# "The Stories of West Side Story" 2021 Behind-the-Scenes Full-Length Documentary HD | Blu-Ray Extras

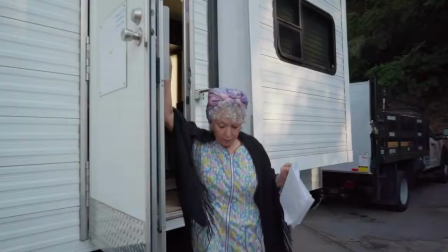(71:00)
You can't imagine hearing this music again. It just makes me... I almost feel tearful. Having Rita in the movie gives you that legacy to some degree, right?
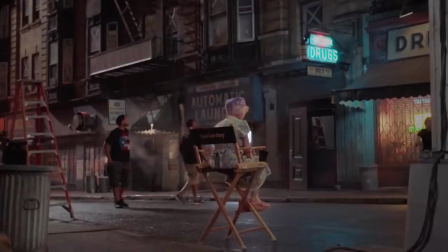(71:08)
Clearly, she's an iconic figure, not just in the world of Broadway and dancers, but for the general audience, you know?
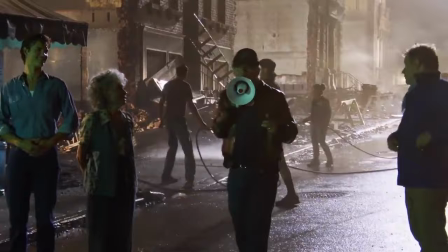(71:14)
Having her on set made the movie much more special.
This is the first shot of For Valentina, played by Rita Moreno!
And I thought that she really needed to be the executive producer.
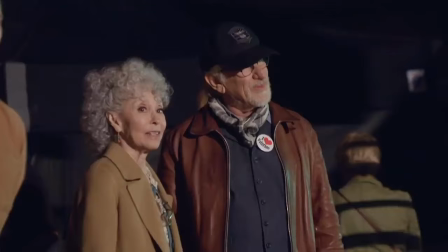(71:26)
She needed to serve more of a managerial role, not just to come in as an actor, as a part of an ensemble, but to really help us frame the messages that West Side Story needs to extend to people who see it.
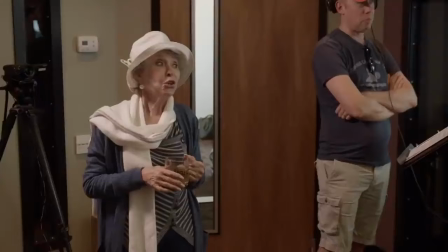(71:38)
And she's been very, very causal in all of that.
You are wonderful.
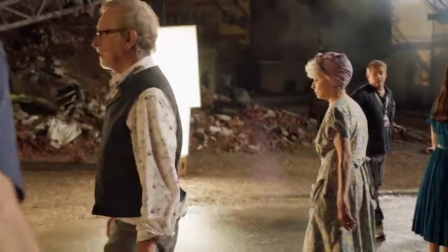(71:43) That is a beautiful, where'd you get that voice?
She has lived and breathed West Side Story.
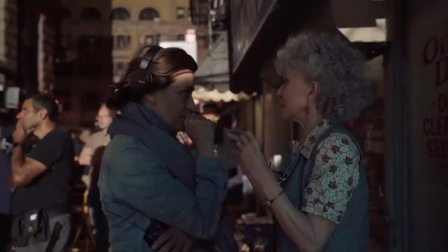(71:48)
She migrated from Puerto Rico into New York City when she was 5 years old.
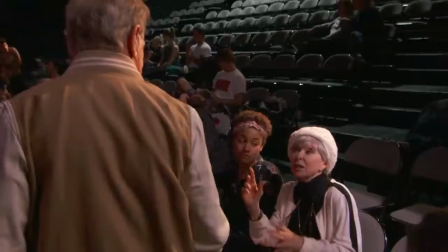(71:53)
She lived a New Yorican experience. She is New Yorican.
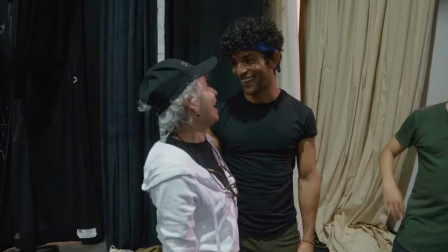(71:55)
And so he thought to himself, I'm gonna have really young actors and I need somebody that can guide them with lived experience.
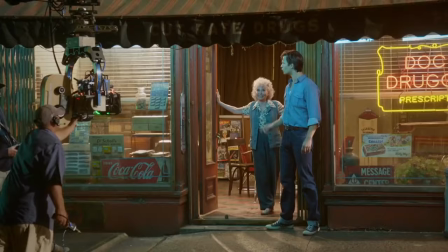(72:03)
Why not give the cast the gift of Rita Moreno?
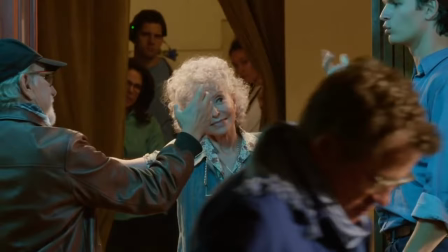(72:06) It's only just out of reach, down the block on a beach, maybe tonight.
Rita is old Hollywood, which is such a cool thing to be around.
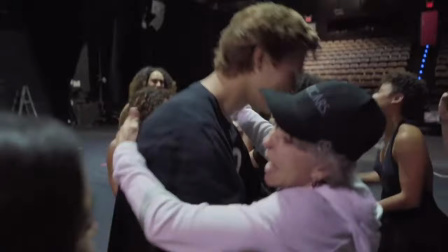(72:18)
She is totally herself, which is a great energy to have when everyone's trying to make something artistic and it rubs off on everyone else.
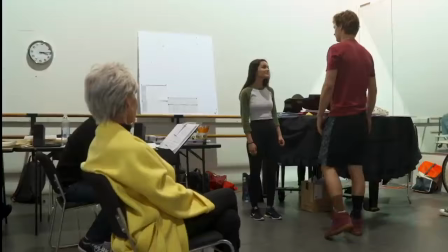(72:26)
And it's a contagious good feeling that Rita brings with her wherever she goes.
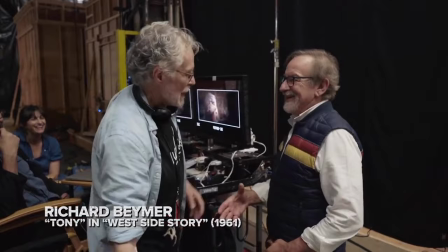(72:31) You're beautiful, you two. Oh my God, you were meant for each other.
Richard Boehmer was in the original movie and he came to this movie set.
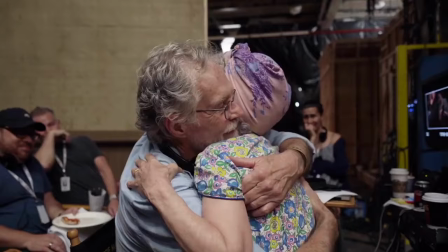(72:40)
And when I saw him, I burst into tears. I didn't expect that to happen.
Wonderful. Good to see you.
I've come full circle. I just can't believe it. I cannot believe what an extraordinary experience this has been.
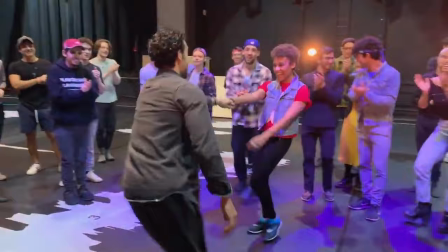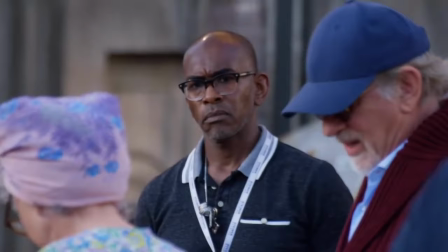(73:00)
For Rita, it was important for her that she not come off as feeble.
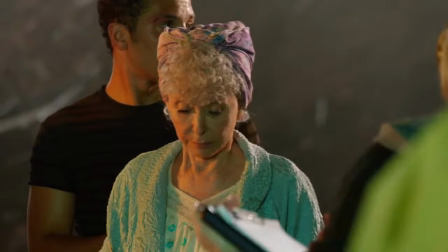(73:06)
You know, I originally designed mostly dresses for her,
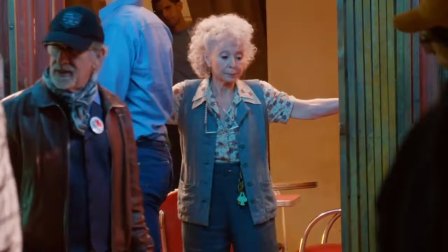(73:11)
and one of the suggestions that she made was that she would like to wear a pair of pants and the first thing that she would be in, which makes her appear more active in a way. She's actually restocking and taking care of a lot of the things around the store.
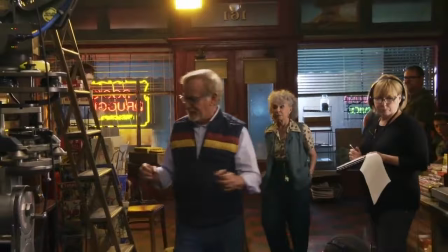(73:27)
And I thought that it was a smart choice for her. You know, Valentino, so all of this business.
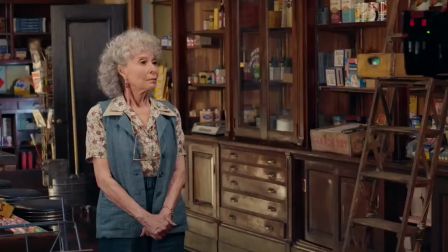(73:31)
We were thinking about if she is playing 70 years old and her husband probably died 10 years ago, ago, and he's had it since the 30s.
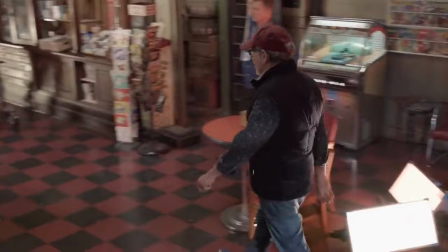(73:39)
We wanted it to look like a store that was opened in the 30s and had very few renovations done over the years because people didn't renovate the way they do now.
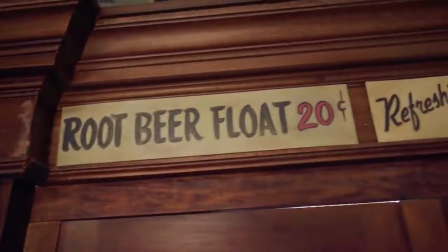(73:46)
So we had the marble countertop and the old soda fountain fixture, which was from the 20s.
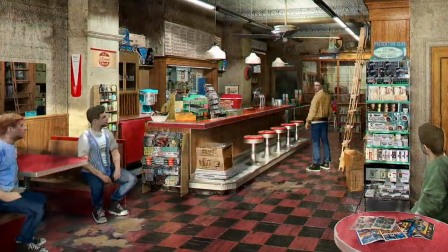(73:51)
And then we added a few modern elements to it because maybe something broke and she added a little bit of formica to it because it was the 50s.
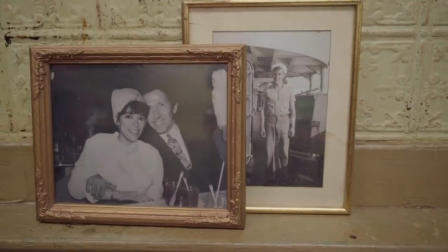(73:57)
And a lot of pictures of her and her husband and memories that she had over the years owning it with Doc.
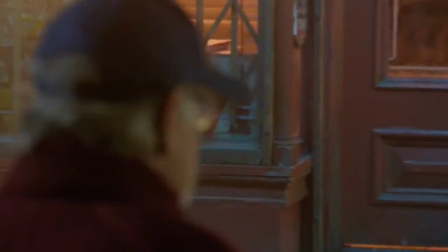(74:02) Quiet, please. Here we go, clear an eye line back here. Please, no one behind camera here.
Somewhere was used as a ballet in the original production. I remember seeing it as a ballet.
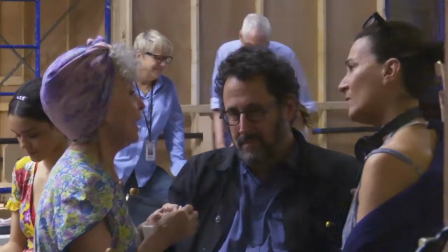(74:14)
And the singer was in the wings. You didn't see the singer.
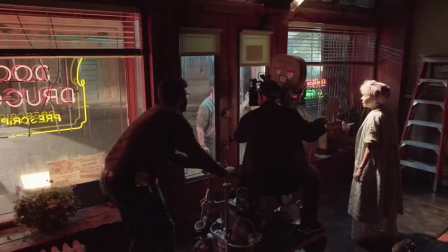(74:17)
Tony Kushner thought of putting Somewhere in there at one of the most difficult times of the movie for Valentina to sing.
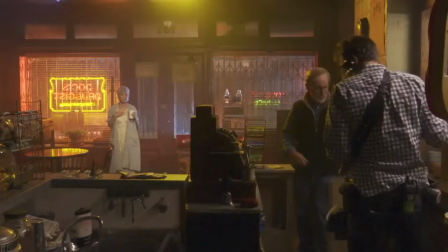(74:26)
To me, it's almost like a religious song. It's such an extraordinary song, a song of belief and hope.
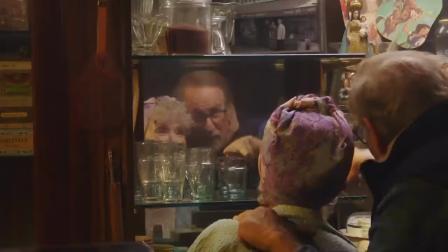(74:31) I want to go up to the mirror to see you, just looking at this picture. But then your eye just goes up and you see this picture.
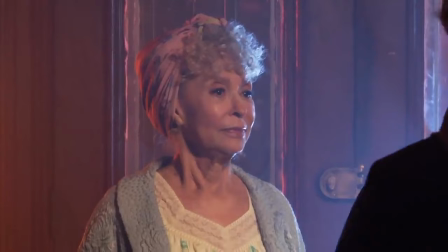(74:38) We go up through that reflection, and then we get much closer on you too. Okay.
There's something about this woman who's now 80, who has been through the history of the 20th century of the United States in popular entertainment,
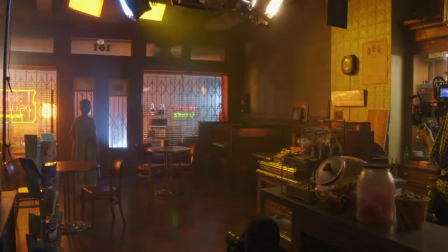(74:52)
won an Oscar in the original film, you know, has had this extraordinary life.